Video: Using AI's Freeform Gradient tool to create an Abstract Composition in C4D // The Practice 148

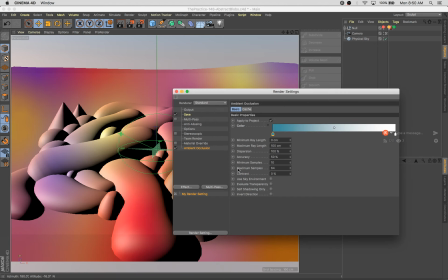1538s
A little GUI while we're at it too. I'm going to go light on the GI. Or on the AO rather. That is probably too saturated. So let's drop that out. Definitely want this to be low and preview.
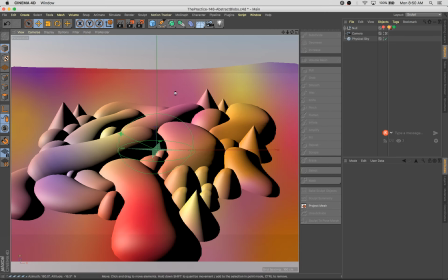1556s
Just so it runs a little quicker.
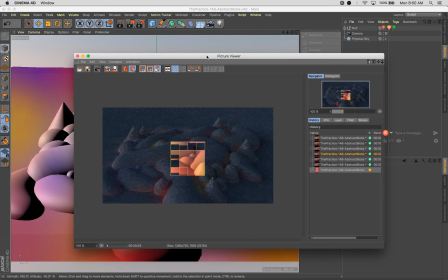1561s
Yeah.
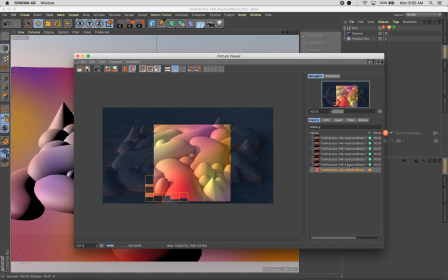1563s
And that AO really helps define the form, the intersection points of these bits of geometry,
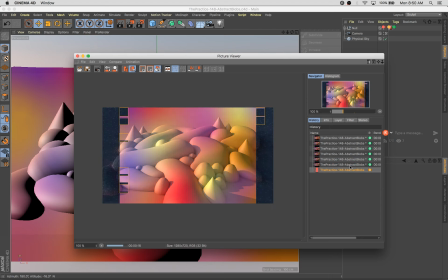1571s
of course, and the shadows are so much less like kind of blown out and monotone. We've got that AO in there, so I'm feeling that. Cool, and I like these pointy bits. They help provide some contrast.
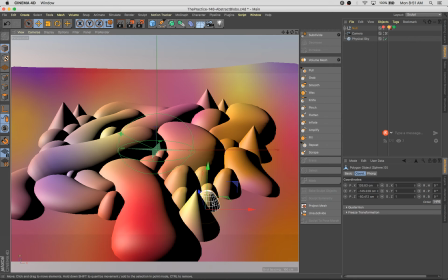1584s
What I'm also going to do, let's try this.